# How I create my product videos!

about how I created the video that you just saw. Okay, in case you don't know who I am, my name is Benapade Uzwakumo and I am a video creator. Yay! Okay, anyways, first thing first, what I look at when I'm creating this kind of a video is the background.
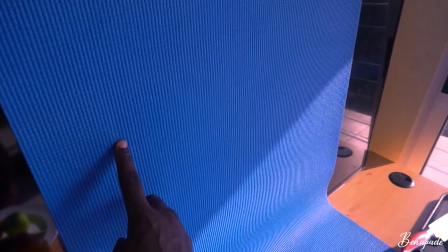1:05 For me, the background is very key.
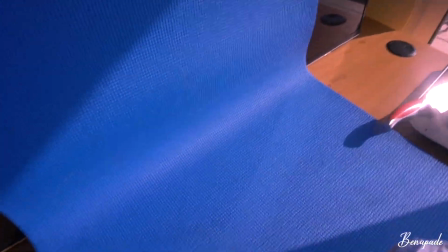1:09 For the fact that this video, which is a commercial video that I did, is more of natural foods.
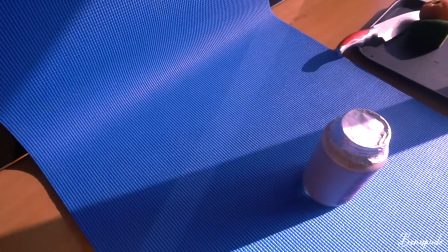1:18 So for me, I felt that it was important to use a colorful background,
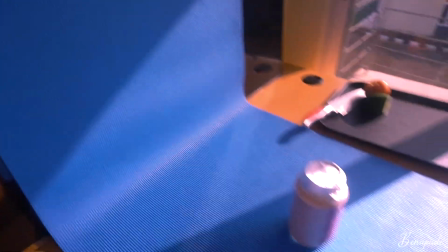1:24 and the background had this nice kind of matted feel. Basically, what I use as a background is a yoga mat, just in a whole sense. It's a yoga mat, you know, well, that's fine. Anyway, so the background is what matters. Another thing, because of the fact that I was basically talking about natural, foods, I really wanted to use natural light as much as possible.
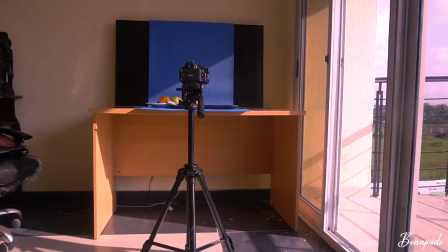1:48 So most of the first shots that I did,
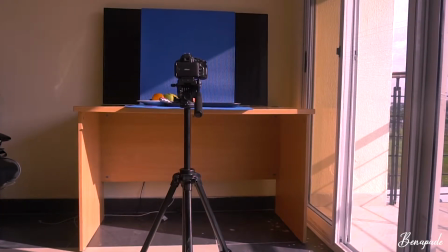1:50 I actually used natural light to really get that feel of the effect, to bring make it come alive, the food, the drink, the fruits, just for it to come alive. Then the next thing I would think about to apply to the video is the sound. Sometimes you actually think about the music first before any other thing comes. But for me, okay, I think about the background. The next thing I'm thinking about the music. Music is so important.
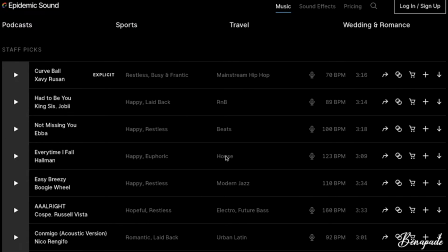2:26 Music would help you or create that concept or the mood for you to really come up with more creative ideas on how you can create or apply more effects to the video. I know there are so many kinds or so many different types of royalty-free music out there.
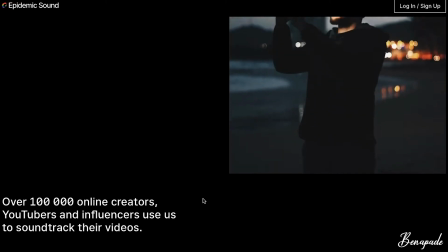2:45 You have MusicBed, you have Epidemic Sound, you have Artlist.
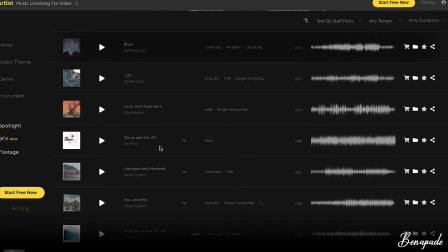2:49 For me, all these free royalty music companies sometimes don't really meet the need that I'm looking for. And I say this because, well, basically I'm here, I'm in Africa, Nigeria, Lagos, and there's a level of music that we move to, and sometimes yes, we could have those kinds of like epidemic music sound, which I sometimes use, but when I'm working with the clients, I really tend naturally to work with beats that is made in Africa. And who makes my beats? Well, the person that makes my beat is Benny Macaulay,
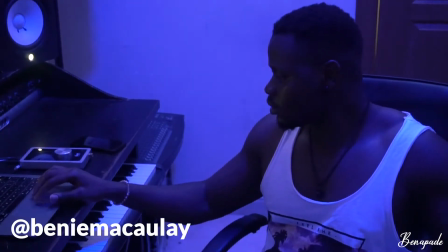3:30 who is a well-known music producer and DJ. Alright, so yes, he's like so good in making beat. He creates the beat for me, which I then use. So music is so important, well, and it doesn't come cheap. Well, basically, it comes at a fee. If you watch the beginning parts of the video, the music that I used,
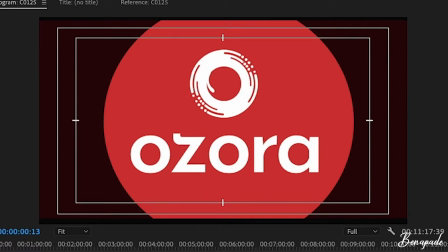3:58 I had to try to bring more life to the flow.
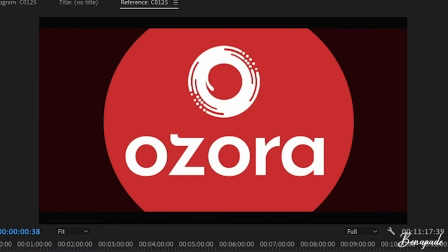4:05 A lot of people do that. You see YouTubers, when they do their videos, they kind of work with their shots and do a
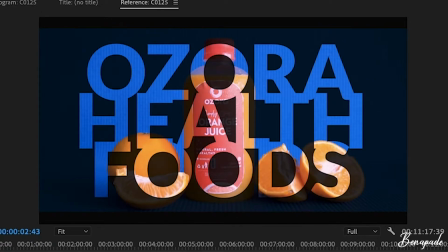4:12 lot of scaling on their clips to really flow with the music.
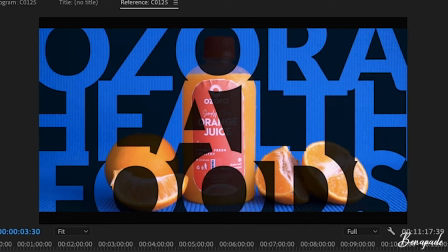4:18 And this is what I did, and it helped me to really work on the text and create that behind the text view,
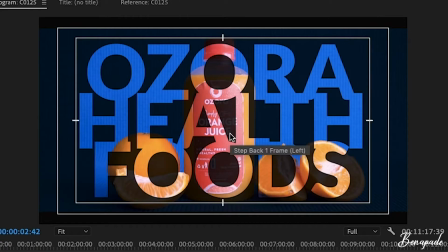4:27 as you can see in the shots that I created. You can actually go to meet with your clients and sit down and have a discussion or do some shots because of safety and so forth. So in this situation, I'm actually located in Lagos and the client is actually in a different state, so I had to come up with certain ideas.